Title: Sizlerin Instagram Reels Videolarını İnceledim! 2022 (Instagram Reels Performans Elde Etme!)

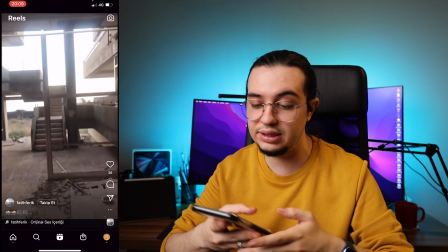Bu Reels'ın açıkçası performans elde etmemesinin nedenlerini açıkçası direkt başta anlamış olduk.
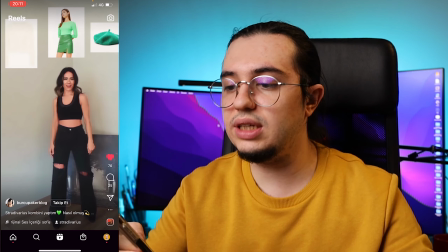Diğer bir Reels'ımız Burcu'dan geliyor. Burada bir kombin incelemesi yapıyor.
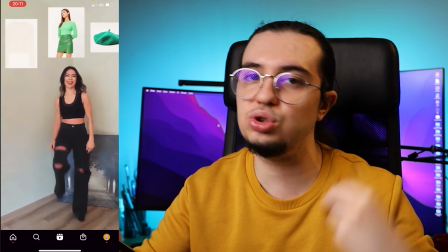Ben kombin incelemelerini bence şu şekilde yapmanız daha doğru olacak.
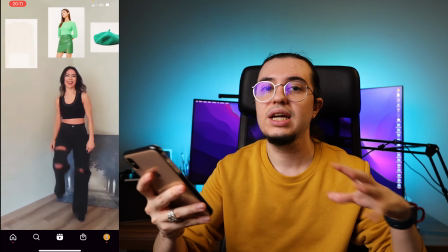Yani direkt kombini ya da bölüm olarak hani bugünkü önerim şu gibi bir kombinler yapmanız,
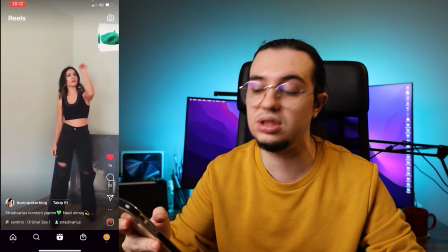ama videonun içerisi gerçekten başarılı. Sadece bir konuda rahatsızım.
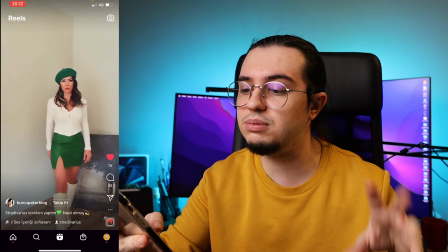Videonun biraz görüntüsünde karanlık çekilmiş. Tabii ki de diğer Reels'larınızda belki daha net çekebilirsiniz.
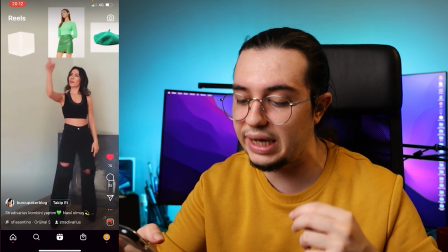Ama sonucunda ben açıkçası beğendim. Bu Reels tutabilme ihtimali var.
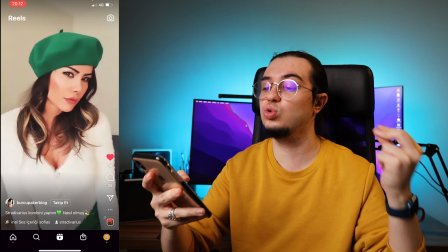Dahilinde bence ilk 2 saniyedeki yazıyı biraz daha uzun tutup en sondaki bir yazı daha eklerdim.
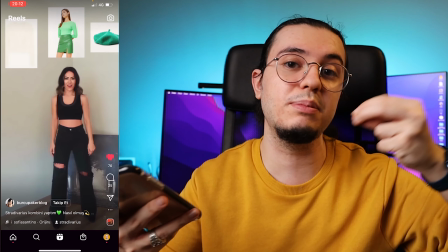Bir sonraki kombin incelememiz ne olsun derdim açıkçası. Ki kullanıcılar burada tutalım. Evet, diğer bir sayfamız sporla ilgilenen bir sayfa.
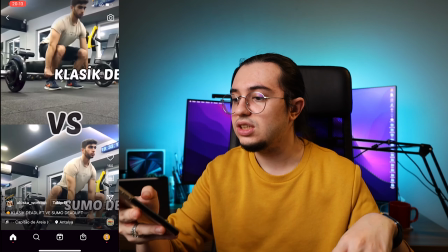Mesela burada klasik deadlift, sumo deadlift. Şimdi burada gerçekten ikisini karşılaştırma olduğu için gerçekten
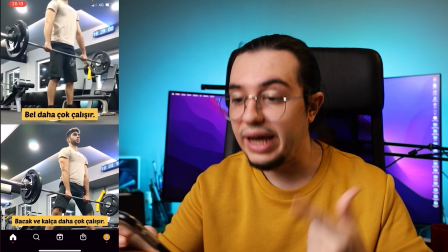bakmak zorunda ve doğal olarak her iki tarafı da takip etmek zorunda kalıyor.
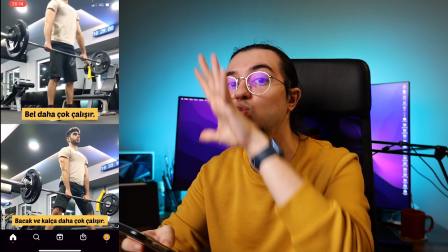Ve doğal olarak zaman olarak bu içerik daha çok uzun izleniyor. Yani birden fazla izlenme politikası var.
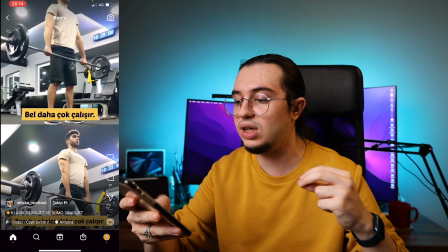Zaten burada ilk 2 saniyede kullanıcıya aslında merak uyandıracak bir noktayla başladığın için performans elde etmişsin.
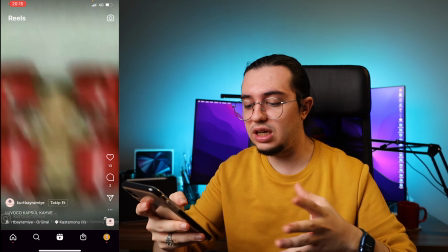Açıkçası bunu çok beğendim. Eline sağlık. Diğer sayfamıza baktığımız zaman evet, bu sayfada da aynı şey var.
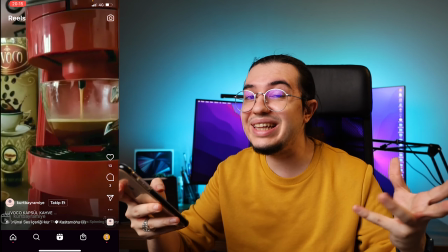Ve bu kullanıcıları ilk 2 saniyede neden takip etmeliyim kısmını entegre etmiyor.
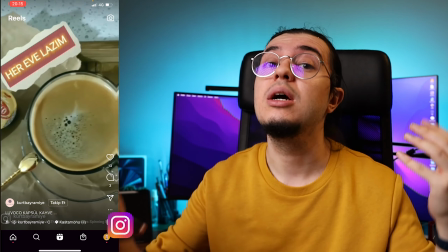Ben bu kahveyi niçin içmeliyim? Bunu entegre etmiyor, merak uyandırmıyor.
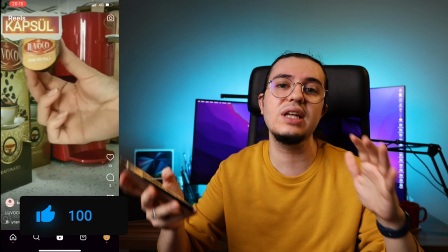Sadece bir geçişten olan bir video.
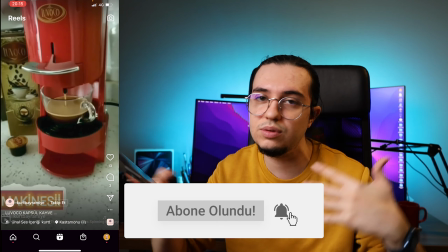Ben de size şöyle bir şey yapsam, mesela böyle kısa bir video çeksem ve bu videoda hiçbir şey yapmasam, sadece öylesine bir video.
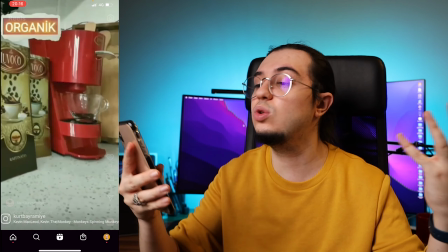Bakın, sadece öylesine bir video olduğunu düşünürseniz sıkıntı olacaktır.
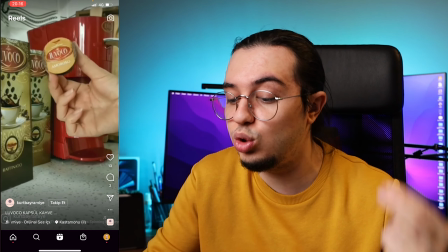Ve burada evet organik olduğunu söylüyorsunuz ama şöyle bir durum var.
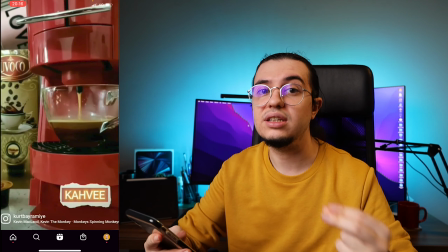İçebileceğin en iyi kahve gibi bir başlıkla başlamak açıkçası
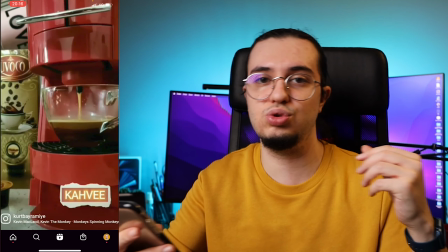videonun daha fazla merak duygusunu ortaya çıkaracağını söyleyebilirim.
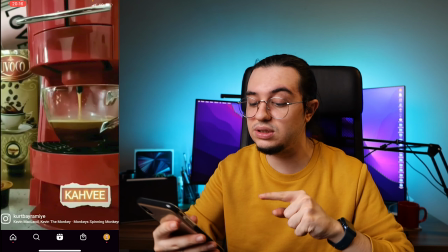Bu olmadığından dolayı sıkıntı yaşamışız ve dahilinde aşağıda şunu görüyorum.
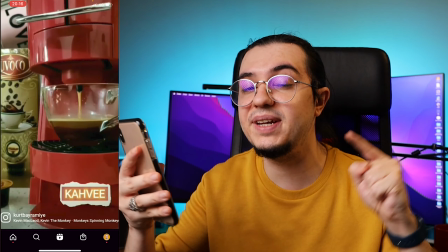Fark ettiyseniz Instagram'ın tamamen bir filigranı var ve bu filigranlar da bizi rahatsız ediyor.
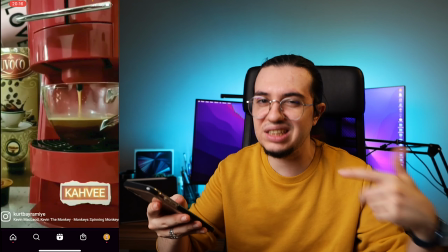Tabii ki de bu filigranı böyle küçük yapmanız, et işaretiyle yapmanız çok dikkat çekmez ama gidip bir logo,
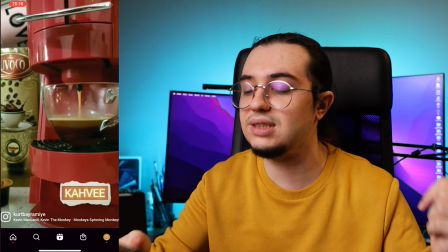bir TikTok logosu da koyulması mesela, o bile rahatsız ediyor. Bunu da söylemek zorundayım.
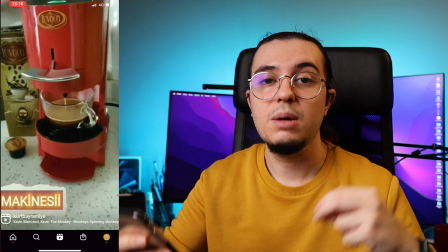Şöyle bir video bile yapabilirdiniz. Bu kahveye neleri mi faydalı var?
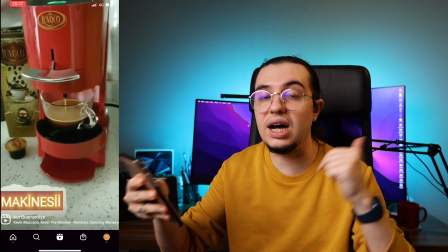Tık tık tık tık hızlı bir şekilde geçip ikişer saniyede. Ondan sonra daha detaylı okumak istiyorsan açıklamalar kısmında gibi bırakıp içeriye
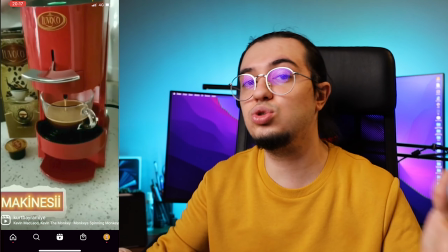okutmaya peşinde olabilirdik ki bu da çok iyi performans veren Reels'lardan biri.
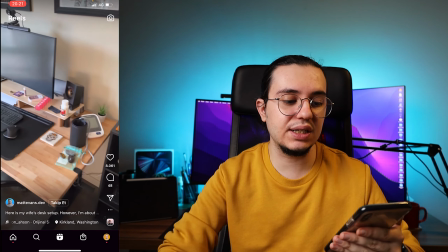Bir de benim keşfet sayfamdaki Reels'lara bakalım. Bakın nasıl tükettiğimi göstereceğim size.
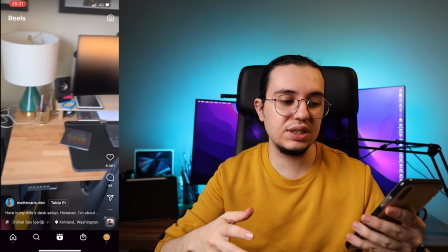Evet, bu benim ilgimi çekebilir bir içerik ama sonucunda ben bunu çok fazla durmam.
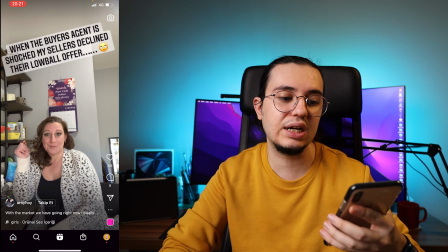Bakın mesela bir yazı yazıyor, benimle alakalıysa izleyebilirim ama yine izlemedim.
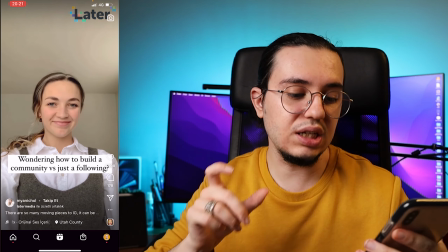Mesela bu benimle içeriğimle tam uygun bir kısım. İlk başta kısmı yazıyor ve merak duygusu oluşturuyor.
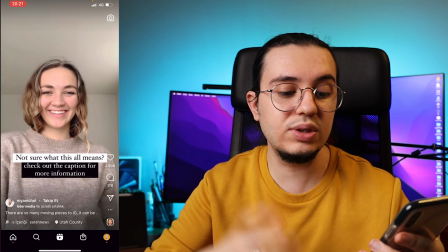Ondan sonra geçişler yapıyor. Bu da ve sürekli yazılarda geçiş yaptı.
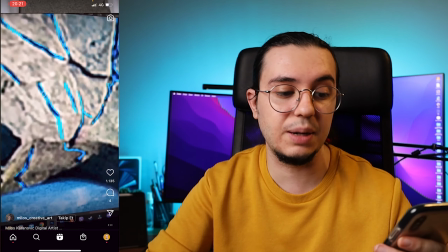Hatta bunun üstüne bir de sonda etkileşim çağrısı yaptı. Sizlere de bu şekilde bakın mesela bunu nasıl hızlıca geçtim.
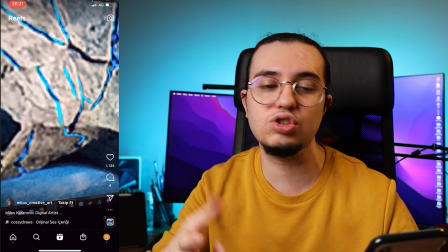Çünkü merak duygusu olmadığı sürece hemen aşağı kayıyoruz. Bu da bizim için işte bunun için ben her zaman ilk 2 saniyede başlık yapalım diyorum. Bu videonun sonuna geldik. Instagram Reels'larınızla böyle inceleme yaptım ve ben birçok forumun içerisindeki birçok hesaba baktım ve hepsinin genel problemini tek tek hepsini farklı olacak şekilde sizlere buraya gösterdim. Ve hatta ben size şöyle de söyleyeyim. Arada yayınlar yapıyorum. Yayınlarda da ufak tefek böyle arada bir incelediğim oluyor. İnceleme yayınları da açıyorum. Orada da yapıyorum.